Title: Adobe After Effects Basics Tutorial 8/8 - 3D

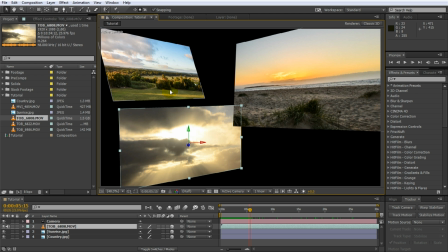12:19 If that sounds confusing, let's quickly create a light so you can see exactly what is happening. In order to create a light, go back to your layer options and click on New, Light. Give your light a useful name. Maybe let's make this white for now. We can play around with this later.
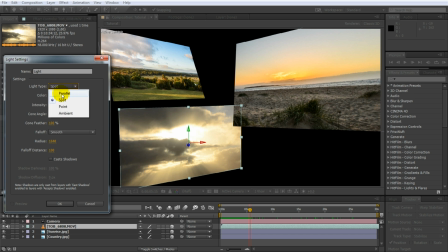12:35 You can change the type of the light so you can have parallel light, which is literally just a wall of light coming from one side onto your scene. You can have a typical spotlight, you can have a point light, or you can have ambient light. Ambient light illuminates all layers equally, no matter where they are or how they're positioned.
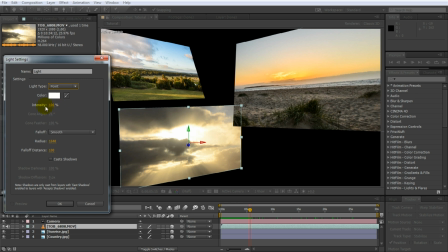12:52 But for now, let's create a little point light. You can jack up the intensity, you can define the fall off of the light. Let's keep the radius at default, 1600 something is all right, and set the fall off distance to 100 seems okay. You also have an option to define whether your light actually casts shadows. That's getting a bit too advanced, so I'm not going to go into this now.
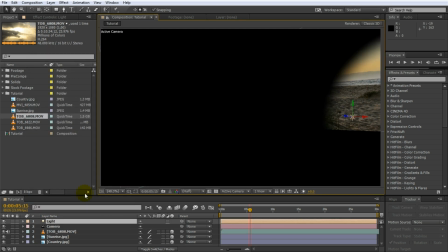13:11 Let's just create our little light by clicking on OK. Now, because we've added a light into the scene, all of the layers are now illuminated by this light. Or, well, in the case of these two on the left here, they're not illuminated because the light is too far on the right and it doesn't reach those layers. Of course, we can move the light over to those layers. Maybe let's push this over a little bit.
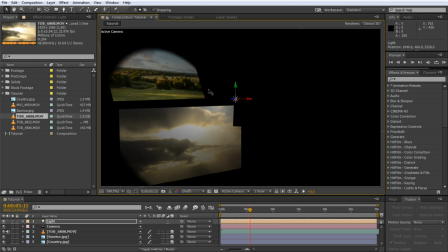13:32 You can see it here. So you can see this light now illuminates this layer a little bit, this one and that one.
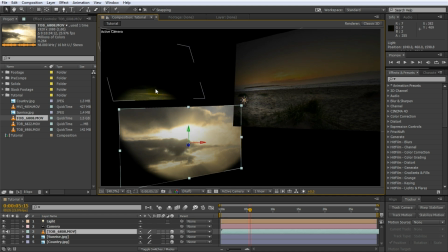13:37 You can kind of see the fall off of it as well. Seems a bit harsh. So you can actually go back into the light settings. I'd like to press Ctrl Shift Y to open it up. Maybe let's make it a little bit brighter, push out the radius, and maybe let's make the fall off a little bit softer.
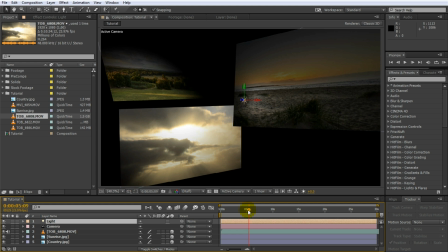13:54 That looks a lot cooler already. Let's just go back to the beginning of our composition and play this back. It's a pretty cool effect and it's some basic lighting. Now, one thing I'd actually notice is that the camera movement is kind of jerky and kind of stops a little bit weirdly. One thing I like to do is I like to ease in and ease out the keyframes that I'm setting up.
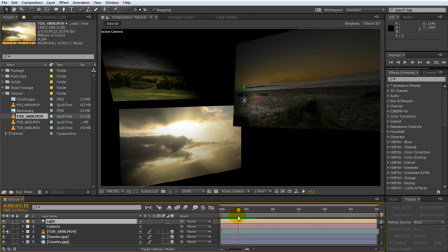14:14 To reveal all of the properties on a layer that have keyframes, simply select the layer. So I'm going to select my camera layer here and press U on your keyboard. You can see point of interest, position and orientation have keyframes on them. We can actually remove the one on the orientation because there is really only one here, which we don't really need.
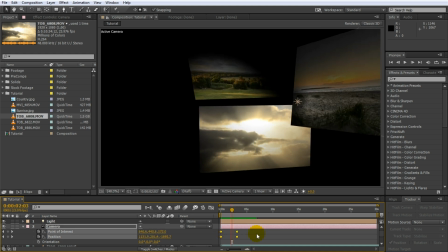14:30 What I want to do is I want to select all of those keyframes and press F9 on the keyboard. This will basically ease them in and ease them out.
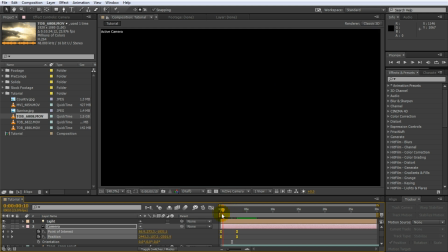14:37 And if you play this back, you'll see the camera movement will kind of start slowly, speed up, and then kind of come to a halt slowly.
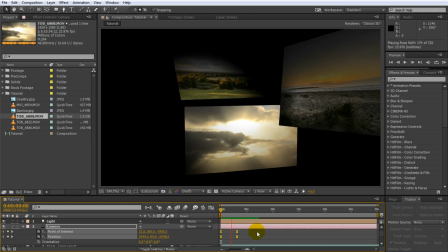14:43 It just looks a little bit more organic. So if we play this back, it's just a little bit of a smoother camera movement and it just looks a little bit more refined.
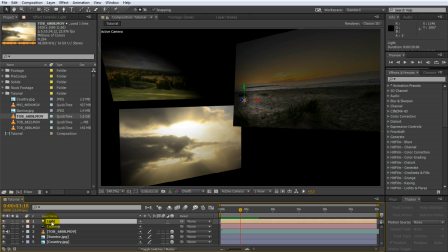14:52 But let's get back to the lighting. Let's duplicate this light, pressing Ctrl D. move this new light up a little bit.
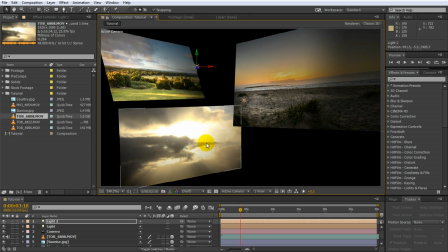14:59 Maybe we'll move it there, push it back into the distance a little bit as well, and open the light settings by pressing Ctrl Shift Y. Let's change the color.
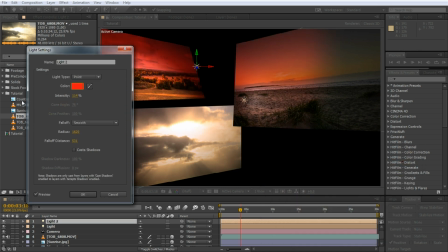15:08 Let's make this one red, for example, and you can see there's now red light being cast onto the layers, which is kind of cool. So jack up the intensity, but maybe we'll make the radius a little bit smaller to make it like a little bit of a dramatic red light.
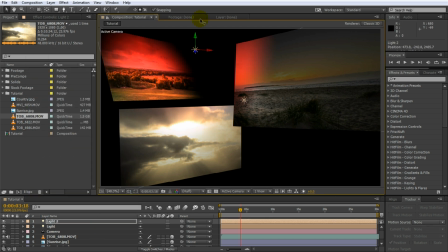15:20 We've got a cool red light in our scene that's now illuminating our layers as well. There's a lot of fun you can have. You can set up all sorts of lights and layers and videos and then move your camera through them in any way that you want. One last thing before I let you go, and that is sometimes you get in a situation where you want to say that all of the layers in my
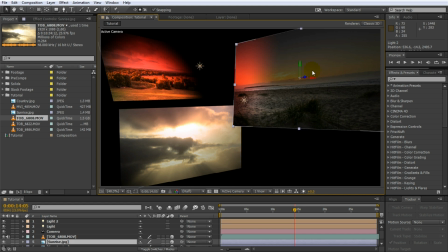15:38 scene should receive light except this one layer that I want to always be fully visible. I don't want any light to affect it. I always want it to look exactly like it did when it was a 2D layer. Because this layer is now a 3D layer, you need to change the material settings on the layer.
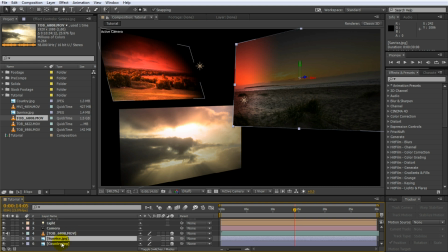15:53 And the way to do this is to select your layer and reveal the material options by pressing AA. This gives you the material options. Let's make this a little bigger so you can see all of the options you have.
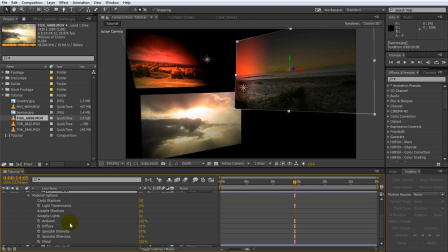16:02 Now, there are a lot of advanced settings here, like whether it receives and casts shadows. What you want to do is there's an accept lights property, and right now this is on. If we set this to off, we're telling After Effects that this layer should not be affected by any lights in the scene.
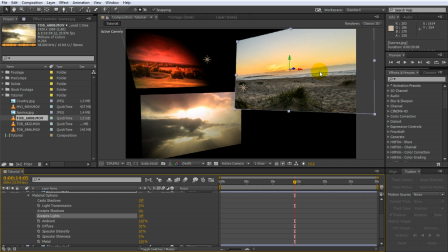16:16 And so let's turn this off and bam, it looks exactly like it did in 2D. This light has no impact, this light has no impact, but it is still a 3D layer, so it still sits in the 3D space of your scene.